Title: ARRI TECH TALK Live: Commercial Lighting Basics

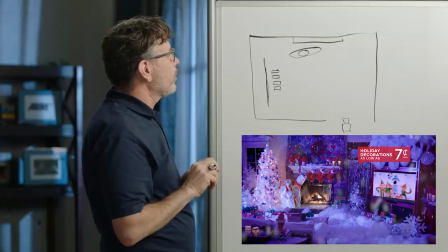8:18 So not ideal, but it worked, or a DMX controller. It worked pretty well.
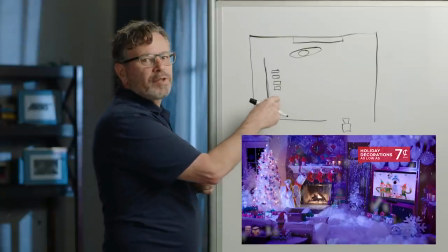8:22 But the important thing is this stayed in place for basically the entire day until that very last shot.
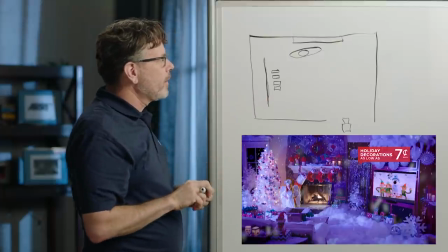8:28 And that's something I've done a lot in commercials, and I think a lot of cinematographers will do that now,
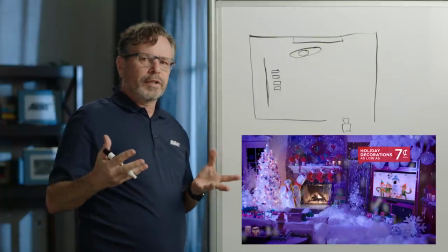8:32 is you try to build a look that works for just about everywhere you're going to shoot,
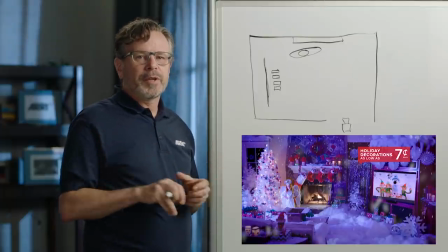8:37 in a room or a space, because you want to move as little as possible. I will still move the fill light around more often than not, because you can actually clean up a lot of shots by moving the fill light.
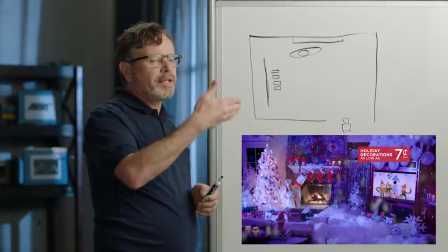8:49 It's really interesting. And this fill from the key side trick I told you about earlier,
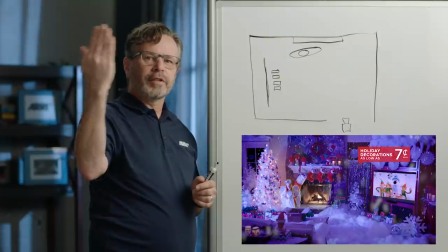8:53 if I'm doing a shot and the key's in the wrong spot, if I bring the fill in on the same side as the key and just give it a little bit of a wrap around,
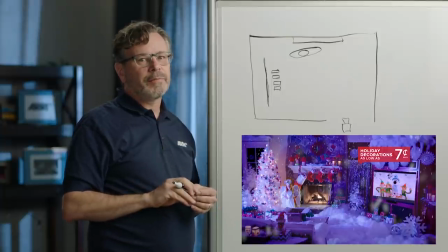8:59 you can clean up things, especially faces. You can clean up faces very quickly. It's a really great trick.
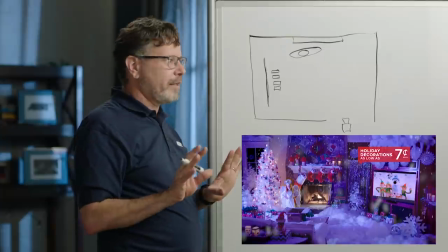9:05 It makes everything look good.
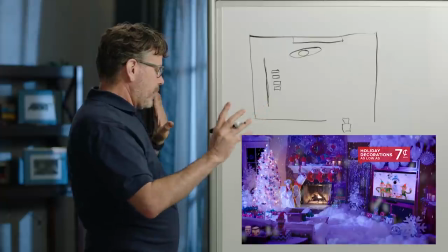9:07 But in this case, I've got this big broad overall light, and it's working, but the little girl is getting a little lost.
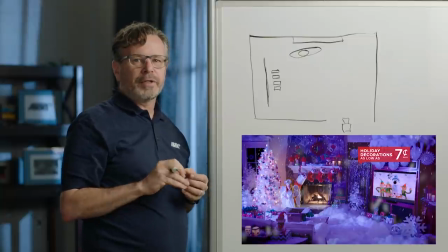9:15 And actually, that was something I wish I'd been able to do more about.
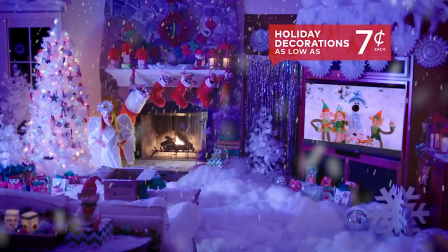9:20 And I wanted to pick her out just a little bit, because my eye didn't necessarily go to her right away.
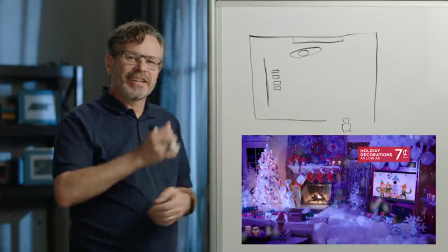9:26 So my gaffer saw me staring, you know, sitting, staring at, you know, at the set.
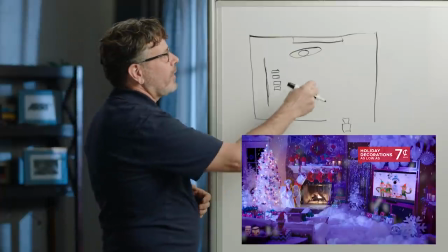9:32 And he said, what do you need? And I said, well, I really need a light coming out of the fireplace.
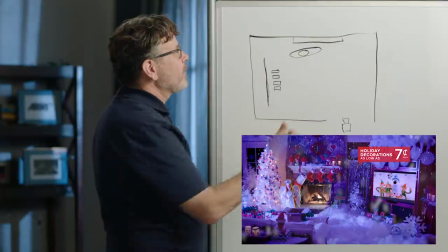9:36 And he said, oh, we can do that. He had some light ribbon. We put that right here,
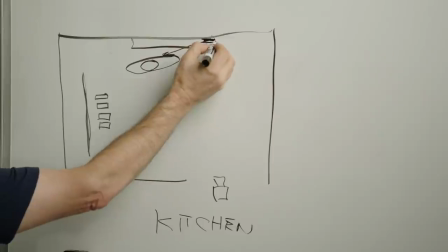9:43 lit the little girl, gave her a little scratch light, and then put a piece of 2-inch black tape and just ran it down the fireplace.
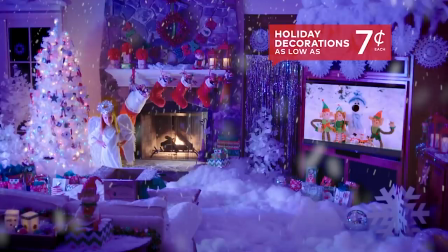9:49 So in this shot, when you see it in the fireplace, there's a...
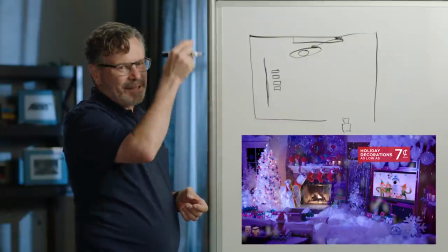9:56 there's a spot down the edge where, you know, you can't quite see all the way to the back, and that's because there's a 2-inch piece of black paper tape hiding this.
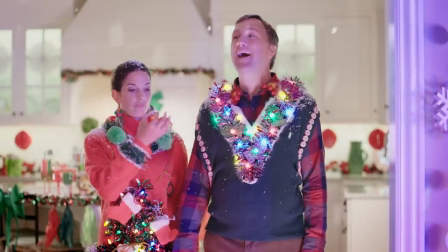10:04 Let's go to the next shot. And by the way, this was, because these lights were so dim,
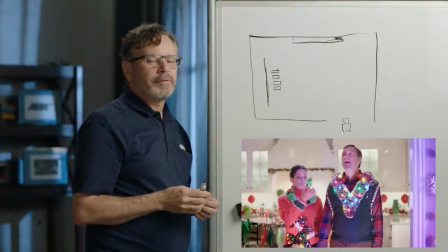10:13 we basically lit at very, very low light levels.
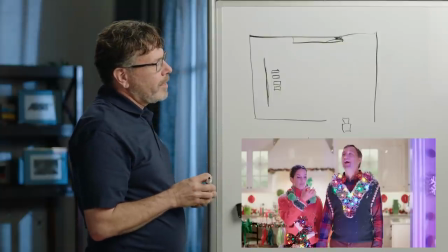10:16 So basically, I think we were shooting at EI 1000 or 1200, probably T2. So yeah, it was an interesting shoot.
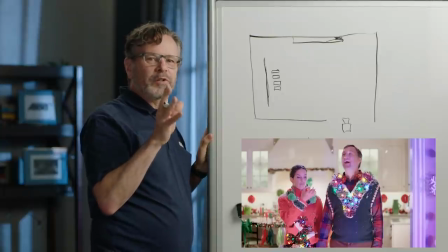10:29 It was one of those things where if you look at the monitor looks brighter than the set does by eye, which is actually a fun way to work.
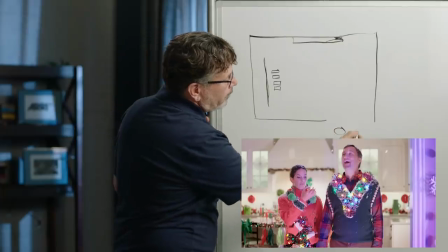10:35 So if we look at this next shot, we've got mom and dad, and we've got the camera.
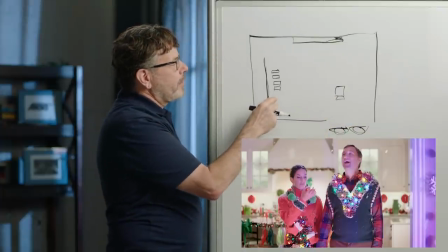10:46 Now, I didn't want to move these lights. I didn't want to move this setup because I knew we were going to be working with it all day. My gaffer said, hey, can we move this around a little bit? And I said, nah, I'd rather not.
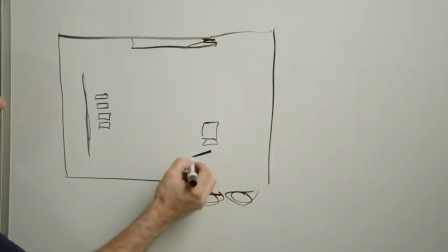10:58 So what we did was we just put a bounce card down here with a couple of these lights into it. And we just carried it around the corner. Now, the effect you see here, the flashing lights, is this source over here.
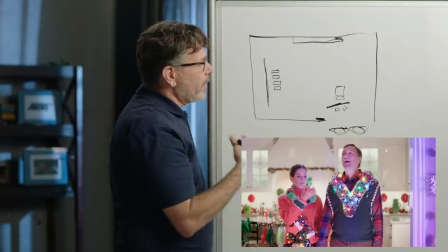11:11 This is just a bounce card under the camera. And I like lighting from below a lot because it feels very real to me.
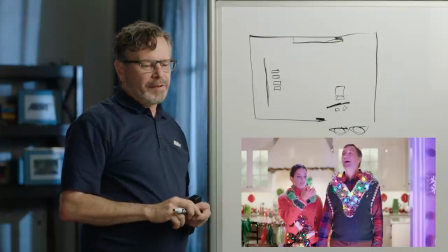11:17 A lot of light from above, sometimes it can feel a little fake. I think that's just because I saw it so much in a lot of, you know, old films.
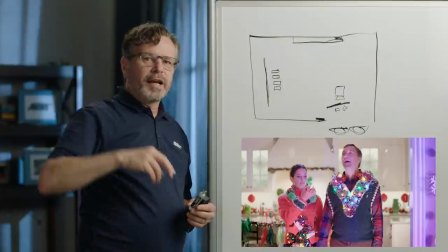11:26 You know, they used to light from above. I like to bring the lights lower if I can.
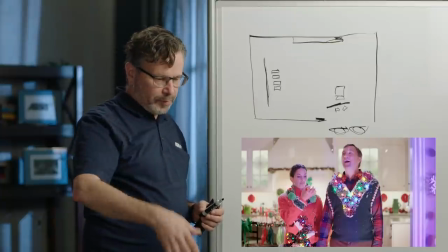11:30 And there's always light coming off a floor, especially in a sunlit room where the sun will come in and bounce off the floor and come up into someone's face, or you can see the shadows moving up the wall.
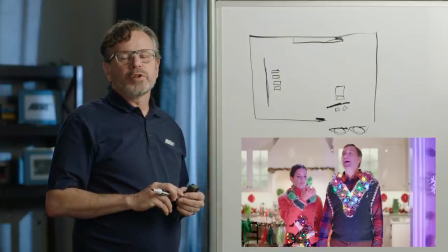11:39 It's a really interesting look, and it feels very ambient to me.
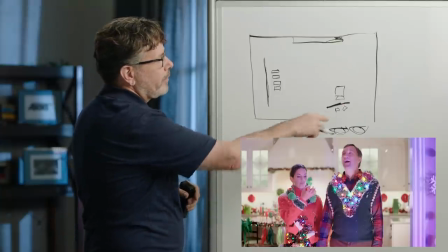11:42 So whenever I'm trying to hide a light, often I'll put it right underneath the lens and make it a big source so the shadows aren't super obvious.
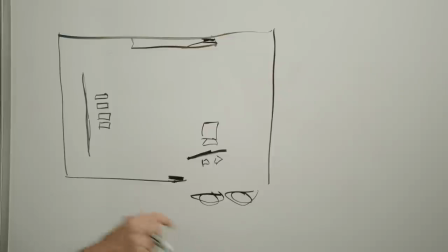11:48 And then the kitchen was interesting because those lights back there are basically the cabinet lights. And I was a little worried about these because I checked them out in advance at the location scout with my color meter, and they read a little green.
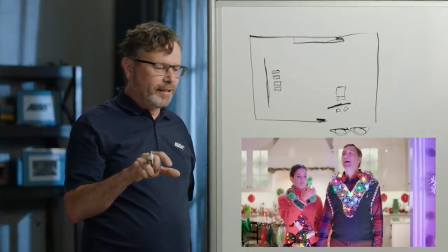12:00 Now, color meters and LED lights don't always work well together. But in this case, LED lights and fluorescent lights almost always have a green spike in them. So I was a little concerned about how this was going to read, and mostly because I didn't want to light that space.
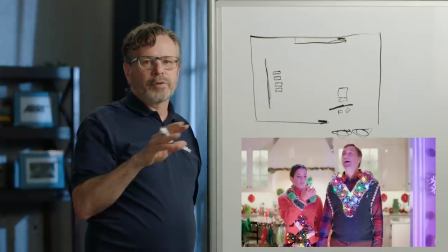12:15 I just wanted to be able to turn those lights on and focus on other things. And for backgrounds, that can work really well.
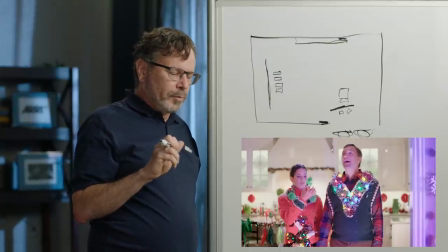12:20 And actually, you really have to do that a lot in commercials, because oftentimes you don't have enough time to light the background.
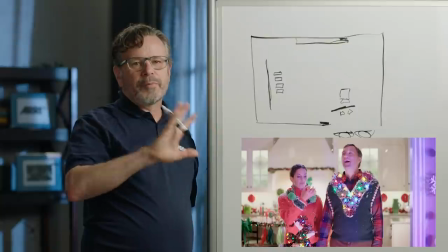12:29 The background is, you always have a background. It's the biggest thing you'll have to light.
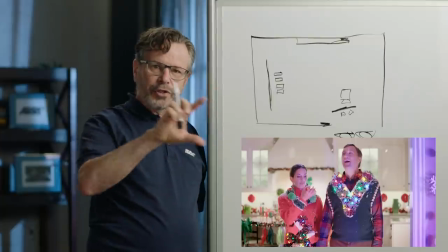12:33 And if you can just turn on some practicals or put some lights in the shot in the background or use what's there, you save a ton of time.
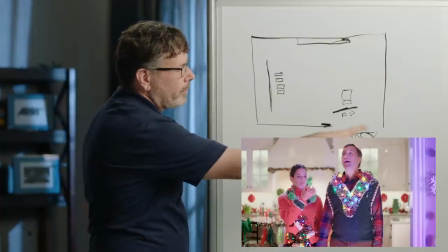12:40 And I love doing that because then I can focus on what's important, which is generally the people and what's going on in the shot.
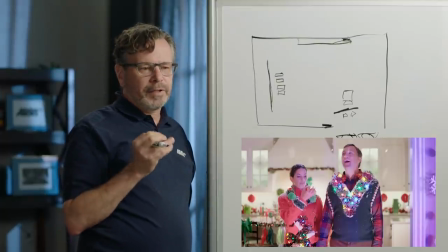12:47 In this case, we turned on those lights and they were a little bit green, but it's not distracting.
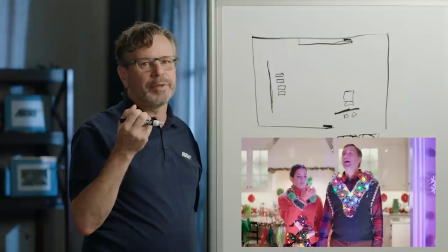12:53 They're not bright green. They're a little yellowish, which usually means there's too much green in the light. So it worked out really well.
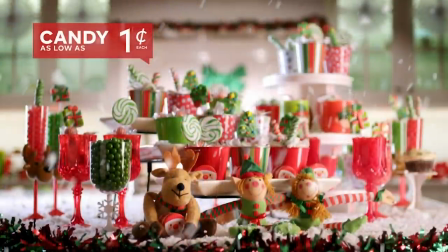12:59 Let's go on. There we go. Product shots. So product shots really benefit from having a big source nearby, especially in this case.
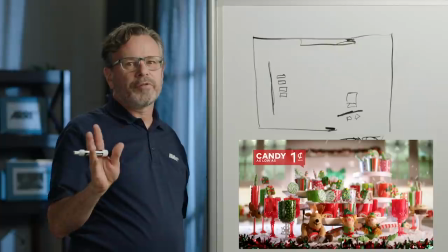13:12 You can see there's a lot of shiny objects. This is basically just a frame of 4x4 frame of 129, Lee 129, which is basically plastic tracing paper.
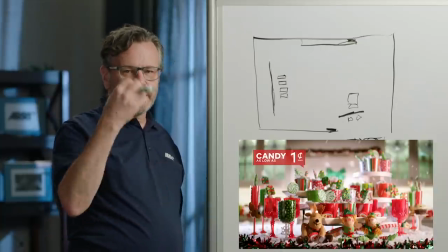13:20 It's really thick stuff. Just out of frame, and you can see the nice highlight that you get in all the shiny surfaces, and it really makes things pop.
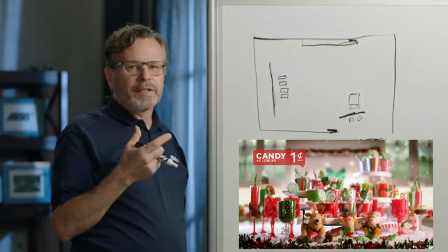13:28 What you have to be careful of, though, is if you're lighting small objects, you can kind of overwhelm them.
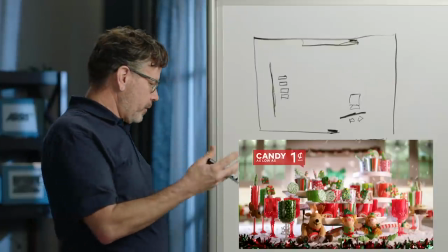13:33 For example, these little characters in the front.
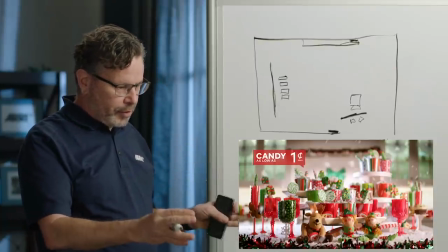13:37 If you bring that source too close and too frontal, it'll just make them look really flat, and that's kind of boring.
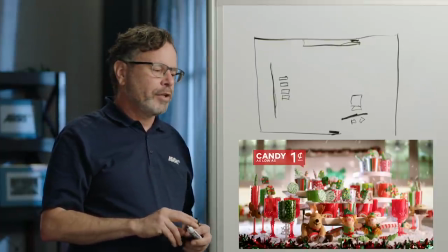13:43 So what you want to do is, for those little characters,
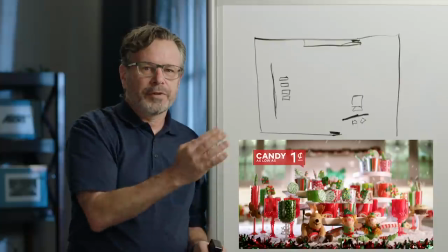13:47 I probably cheated the front of the diffusion back so that if I'm the character, you know, if the edge of the diffusion is out here,
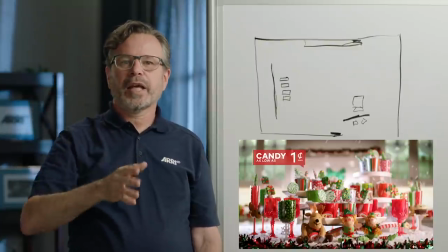13:55 it's going to wrap around me and it's just going to be a big flat, you know, it's going to be boring light.
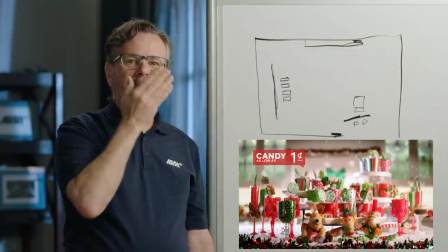13:59 But by bringing it back around here, I can start getting some modeling back in this little character's face.
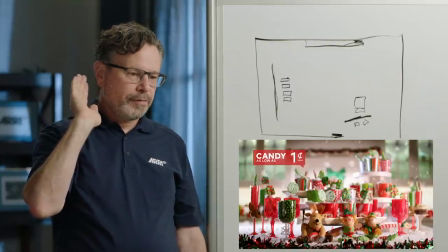14:04 Another thing I've done, and I do this with food, and actually I might be able to get to an example of this later, is I'll set the frame where I want it, but then I'll also take some pieces of black card and kind of come in on the edges of the frame, like just clip them and just move in and out and find where I'm getting the wrap that I want. So, you know, it's sometimes it's not just as simple as placing a frame of light. You have to kind of maybe shape it. A 4x4 might not be right. Maybe you want a 4x3 or 4x2, depending on what you're lighting. I think that's it for this commercial. Do we have any other shots in here? Oh yeah, this last one.
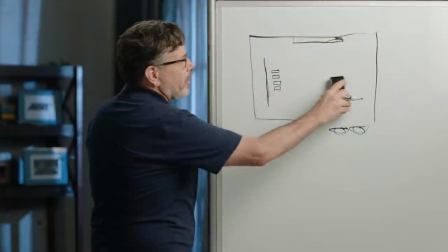14:43 This is just very quickly, I'll show you what we did on this one.
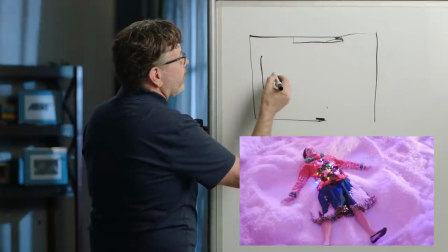14:51 I should have left this because this stayed. So we've got all these little lights here.
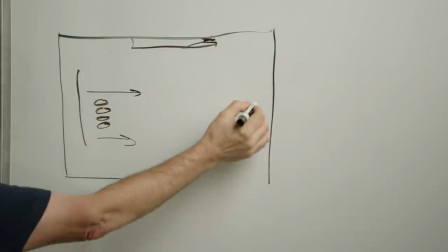14:56 They're bouncing back into the scene. Camera's up here on a staircase that we didn't see in any other shots.
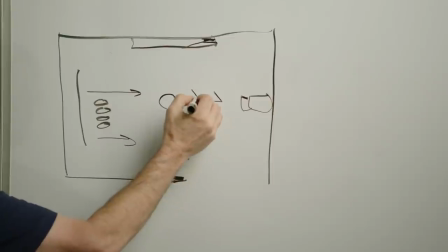15:03 Here's my stick figure mom making snow angels.
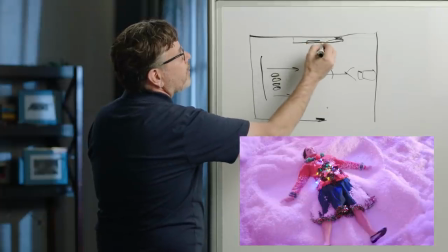15:09 So it's basically just this light, and then we just added a light really low just to rake across the snow,
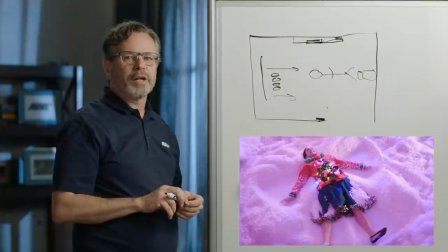15:16 because the shot needed a little bit of something else. Otherwise, it just felt a little bit too monochromatic for what we were shooting, and it was just nice to have something kind of wash back.
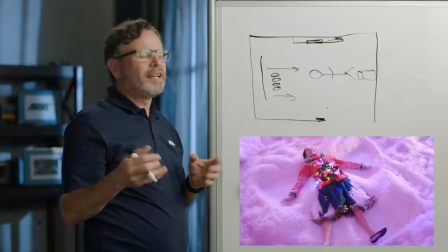15:25 And even though it's completely unmotivated, it could be the fire, maybe.
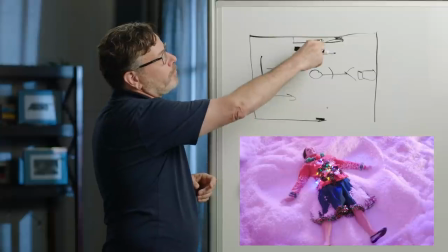15:28 If I'd had a sky panel for this, I could have put on the fire flicker mode and just put it right there and actually got even more interactivity.
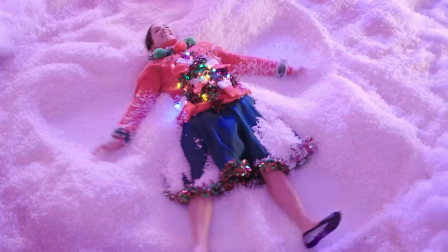15:35 But I think it helped out pretty well. So, all right, let's go on to the next spot.
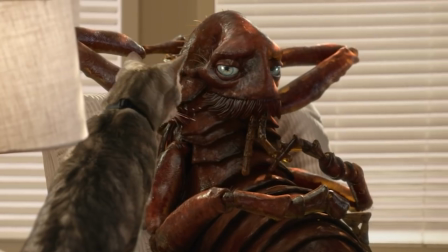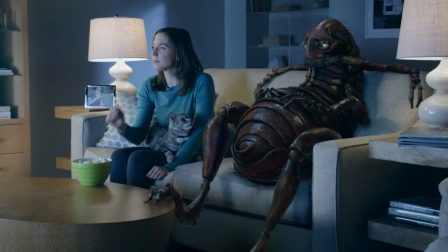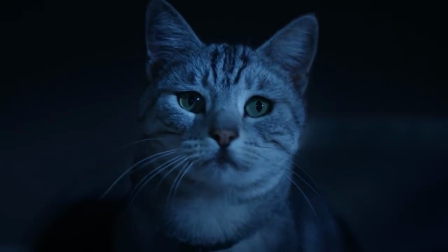15:52 If your cat has fleas, you have fleas.
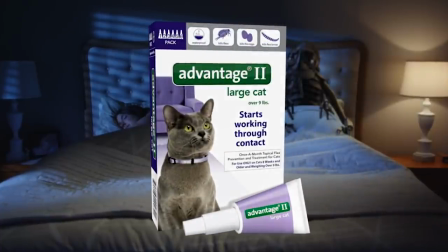15:57 Use Advantage 2 monthly on your cat to prevent and treat flea infestations.
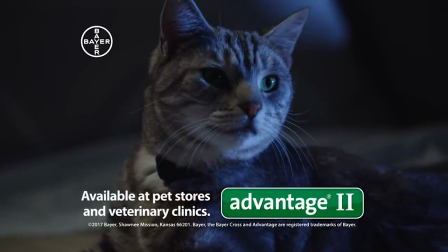16:03 Advantage 2, fight the misery of infesting fleas. Also available, home and yard products from Advantage.
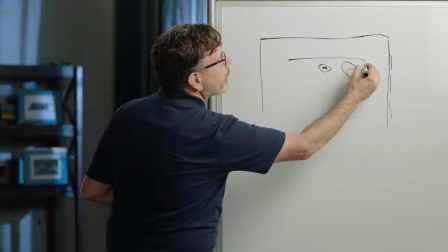16:12 All right, I tried to draw a cat. It's a terrible cat, I apologize. But actually, the flea was sitting on his own chair.
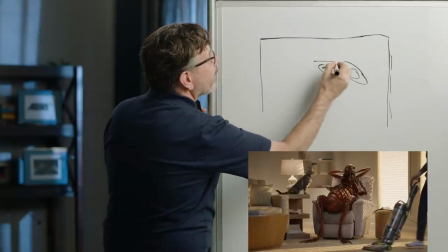16:20 We'll just do a little table for the cat. This is why I'm a cinematographer. I'm a terrible artist.